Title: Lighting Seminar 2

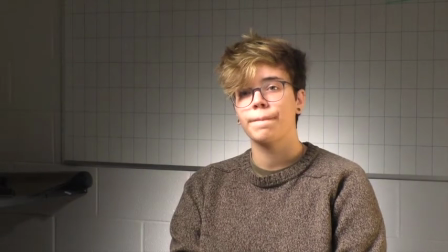32:53 So wow, I don't know if you have a sense of it, but she comes off the background when we create a new plane.
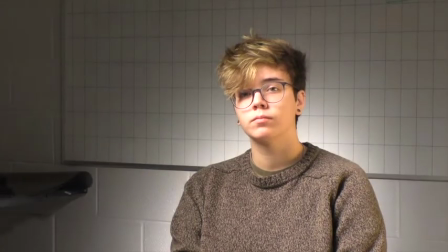33:01 So by creating just this little pop of glow behind her, we're creating another plane of light,
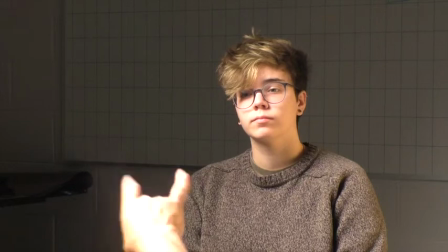33:07 and causing your eye, the viewer's eye, we're essentially converting three-dimensional space to two-dimensional space.
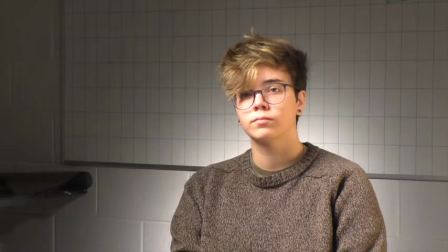33:15 That's what we do with cameras, right? And so creating planes helps focus the viewer's attention where you want it to be.
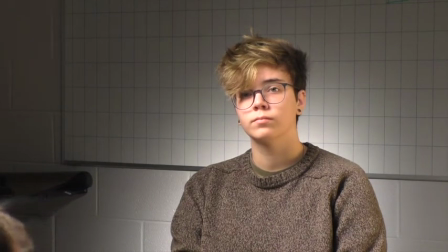33:23 Okay, so this background trick is one thing. I could put colored gel on this.
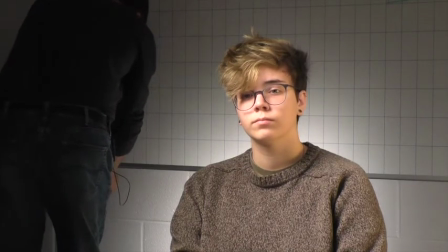33:32 I don't have the right color gels here at the moment, but I'll show you an example.
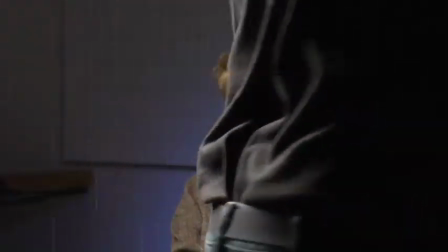33:38 Something close. Let's pop that up. So the blue now, it looks real scientific and cool, right?
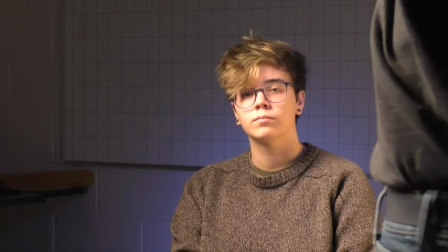33:47 That's just because blue is.
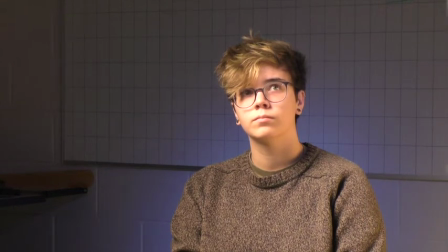33:48 And there's a lot of color theory stuff behind this, which I'm not going to get into, but it also darkens it, but also makes it, adds another layer, a different kind of layer of color.
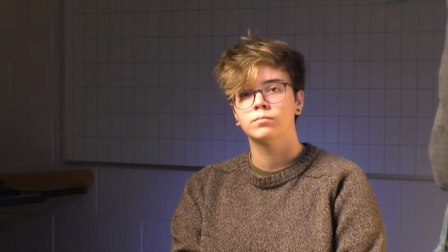34:02 Blue your eye tends to believe that something's further away when it's blue because light, there's more UV light and stuff further away, yada yada. So this tends to make you perceive stuff as further away. If I was to use warmer colors, I'd actually pull that wall closer. Okay?
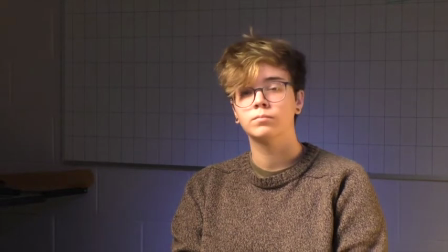34:22 And maybe they should peek a little at the. Yeah, feel free to look at the the monitor over there.
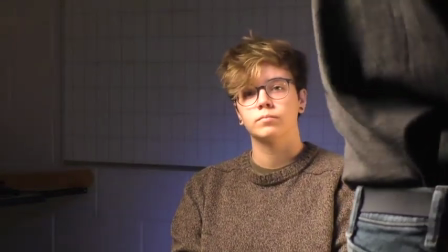34:27 Look at the viewfinder too, guys. Yeah, if you want to lean over, go for it.
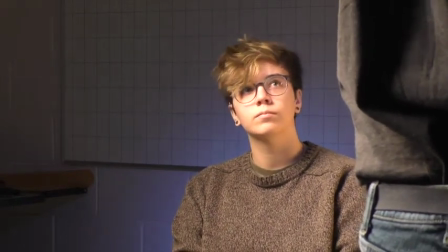34:31 You can flip it out so that more people can see that viewfinder. You mean I'm not opaque?
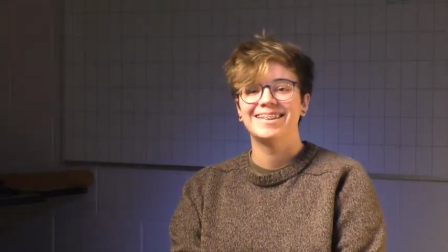34:37 I'm not transparent? You guys take a look at the viewfinder. Okay. Yeah. You guys look at it over there. Justice, okay. can you see it? So with it, without it, without the light.
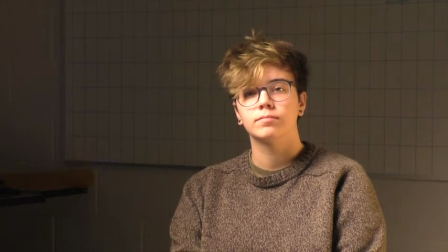34:49 Now do it again. So that's straight up with the light. Add some color.
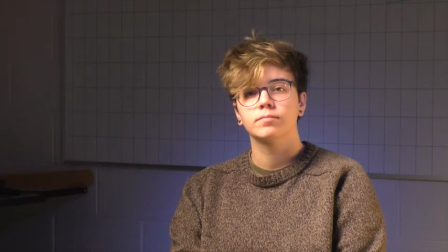34:53 So that's just a simple trick on a background. Okay. Do you see how effective that is in terms of changing what you want to visualize there?
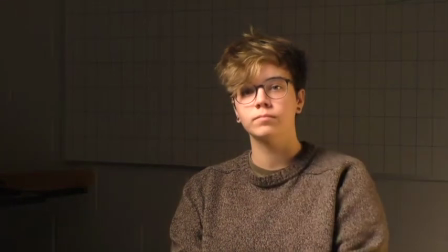35:04 Okay, so we're going to make that go away for a second because I'm going to reuse this light for something else. Because it's always a game of how many tools did I bring in and how much time do I have. Okay? So now, getting back to our original key fill back, right?
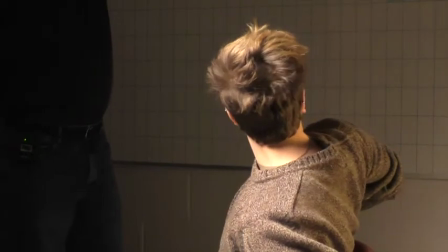35:18 We got the key, we got the fill, and the fourth layer here is background, which is what I just showed you, and I did that because I'm clicking along and we had some time, and this is a really good spot to I've shot in so many bad conference rooms where you only have this much space and there's an enormous table, and how do you get a decent frame and yada yada. Little tricks like how to light up backgrounds and stuff can really save an interview and make it look more interesting than it might be. So the other thing that we need on our subject is we can separate her off of the background with backlight or edge. We call it edge generally. We'll use that as a like a verb.
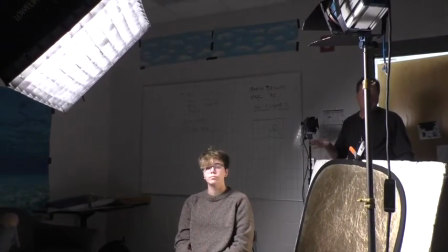36:04 I need to edge her. So we need to figure out a way to slide some light in from behind.
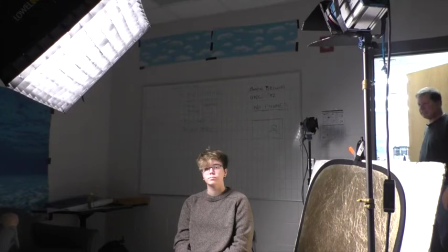36:10 We're going to start with this door because it's the easiest source I have. Did that show up on camera?
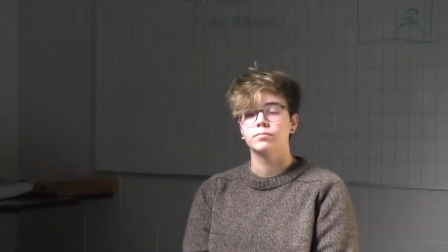36:16 Yeah, so here I have this nice big,
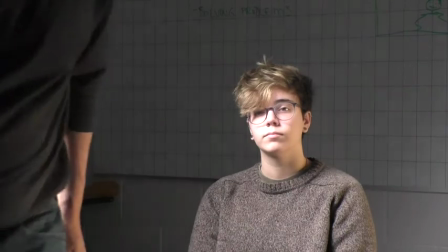36:19 actually slightly blue light source out there, okay, because those are probably, push that all the way up and for me if you don't mind.
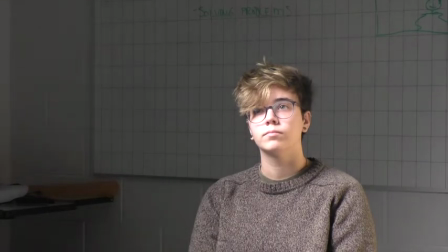36:27 So those fluorescents are most likely like about 4,000 color temperature, and everything in here is a little bit warmer.
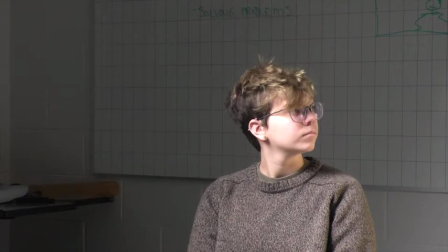36:36 As long as it'll stay, don't worry. Yeah, perfect. And that helps us.
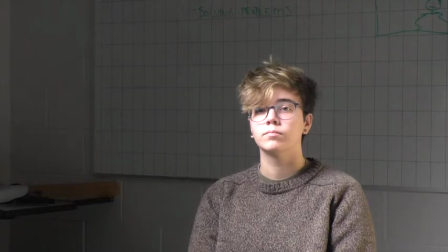36:43 I mean, it's a little better, but I would like to get some more separation on her. I would like her to have more punch. So I'm going to take this little teeny light right here.
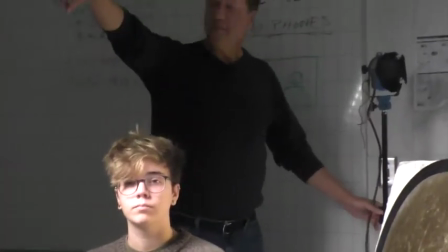36:56 So just so you know, that's probably a 1,000-watt bulb in there.
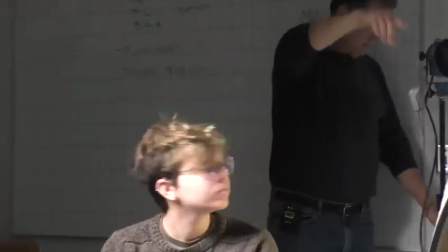37:00 Okay, this is 150, and that bulb there is a 650.
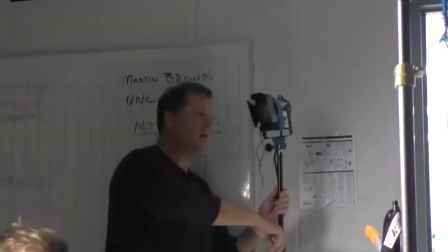37:04 Just to give you some sense of the strength of these lights relatively to each other.
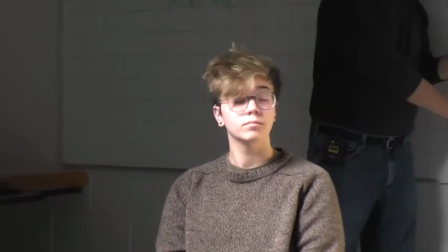37:11 And I'm going to just sneak in a little bit of edge on her.
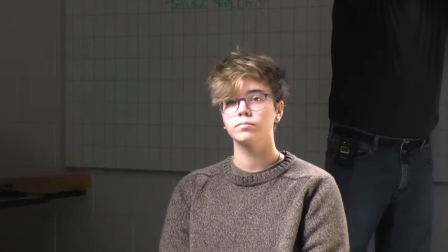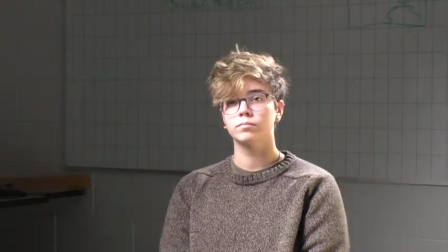37:22 So you want to flip that viewfinder around and let everybody see one time? Once you get it framed up and you're in a good spot. There we go.
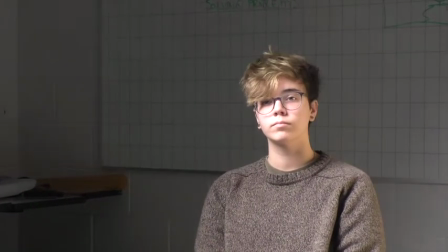37:29 So here we go. Off. And I'm going to really fix it. So we're going to walk it through the different things that we can do.
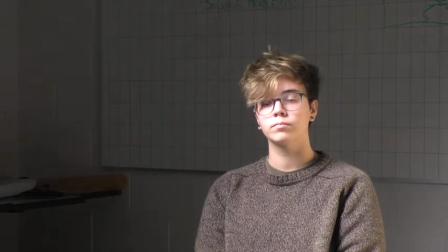37:40 So this is no edge, right? No edge at all, right? Nothing except what's little bits bouncing out this wall, but there's no edge. I'm going to open the door.
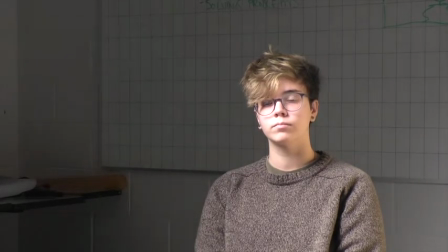37:50 I'm going to get out of the way. And you can see a little bit of edge coming in, right? But it's a big soft source, maybe not ideal. And then this pop, yep.
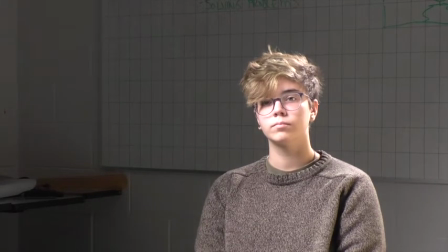38:03 Really distinct, nice hard edge, really, come over there and look at it.
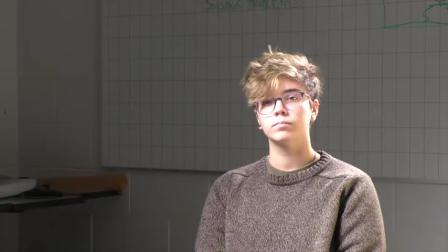38:09 So you can see how it like draws her shoulders. If you look on the, yeah.
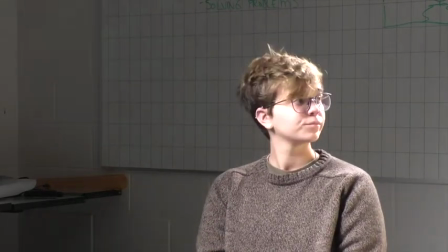38:18 Do you want me to take it off and take it on again? Sure. Okay.
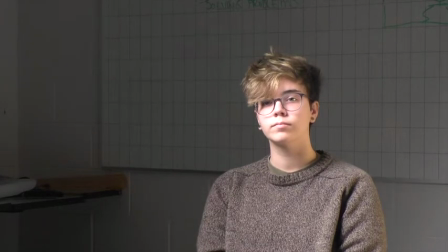38:25 Just give it a good squeeze. Here you go. And then see, even some of it's going down the front. So snap it on for me. See, you see how it's coming down the edge, top of her hair, really makes her whang, jump right off of the background, right? Everybody see this? I actually feel like on. It's actually not bad.
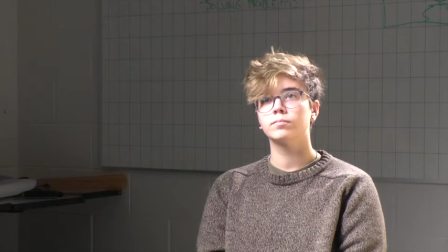38:44 It's a little too close for me. I would love that light to be through that wall 1 foot. I don't have that power. So I might start using some modification on it, right?
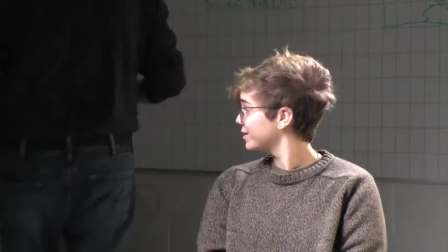38:57 So some of that, you saw me use the diffusion earlier.
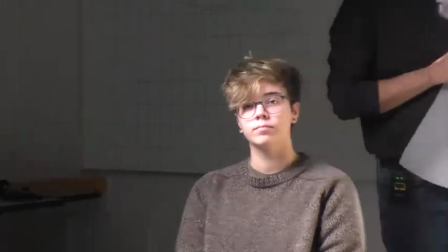39:03 I could use something like this. This is probably too heavy. I have diffusion that's a lot lighter than this.
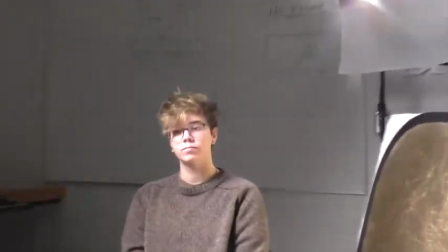39:09 But see how that changes? Emily, can you show this?
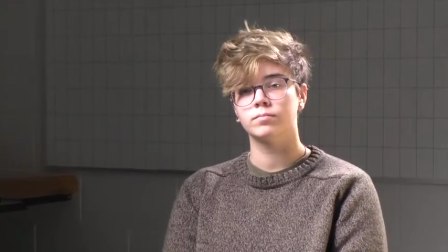39:15 Flip it around for us once you're set. Yeah, there you go. So that's full, and then that's with some diffusion.
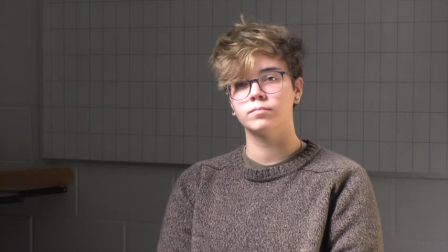39:20 So we still have some edge, but it moderates it. That's probably too much off.
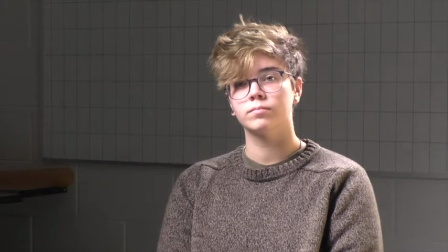39:25 I mean, I really would like to have something that's halfway between the two, right, in my ideal world.
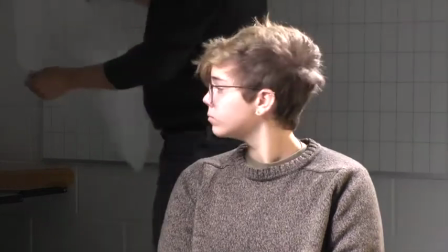39:29 And they make, this is a piece of 216.
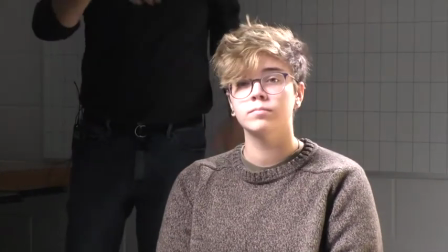39:34 I could use a piece of 250 or a piece of Hampshire as 8 different flavors to play with that will diffuse it some.
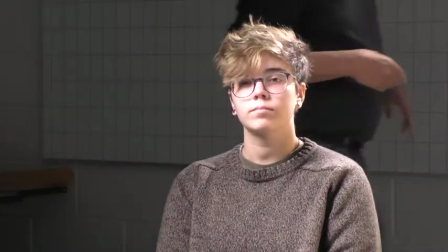39:43 We'll live with what we got for right now. Okay, so
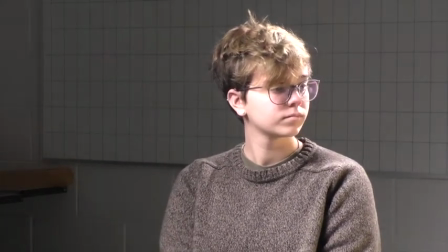39:50 we got a key,
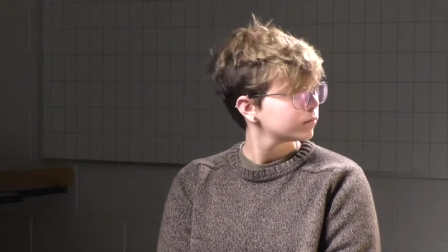39:56 we've got a fill, we've got a backlight. Cool.
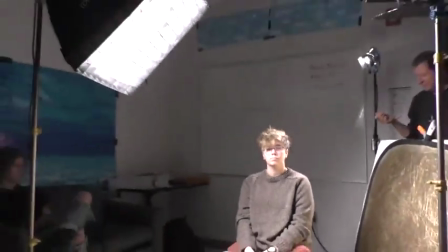40:01 So we're theoretically set, right? We have what would be considered a
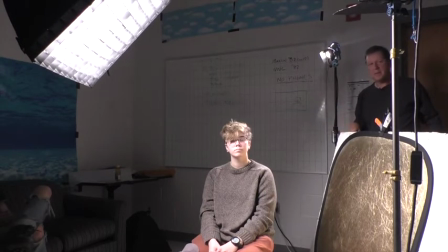40:12 nominal lighting setup in my world. I've done the minimum amount of work that I might do to make something appropriate.
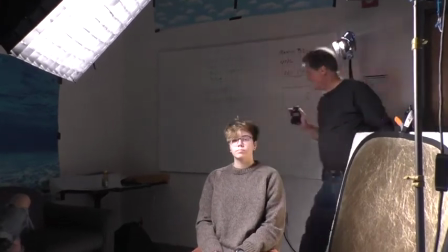40:19 Okay? Something that I can sell. That's the better way for me to say it.
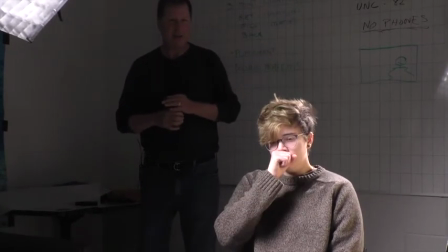40:24 Because that's what I do. I sell images for a living. I show up on your shoot, and you pay me, and I make it look nice for you.
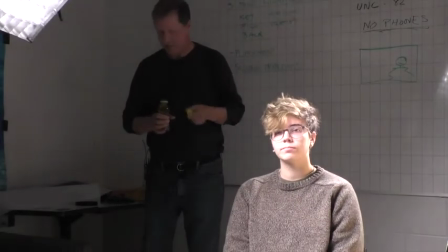40:31 And so that's what I'm selling.
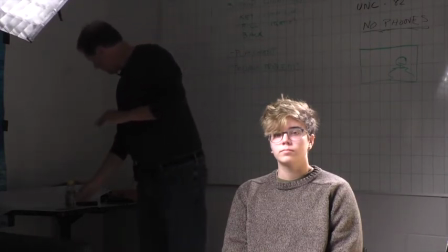40:36 Now, if I had more time, all my friends in the business will tell you I will obsess.
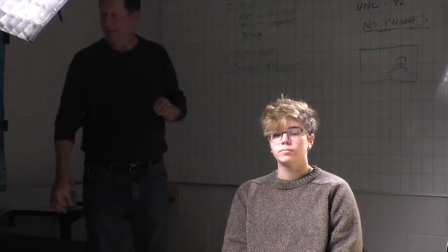40:41 And I will continue obsessing until I get it really the way I want it.
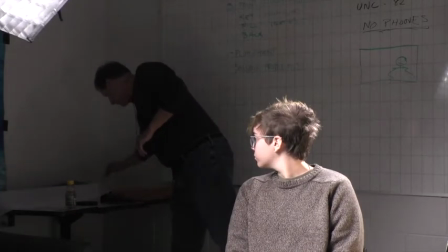40:45 So, first thing I'm going to do, we're going to jump ahead a little bit, and we'll do more background stuff later, but we're going to play with a little background right now.
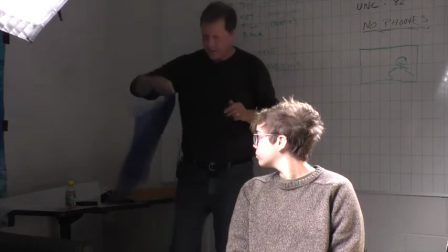40:54 I really liked that blue behind her. Did you guys like the blue behind her? Was that something that worked for everybody?
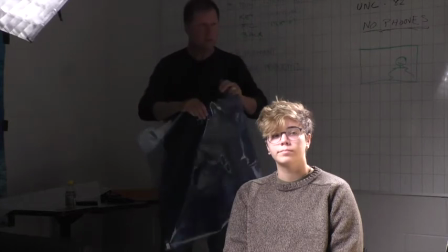41:00 Yes, no, maybe so? I thought it was nice. Yeah? Okay.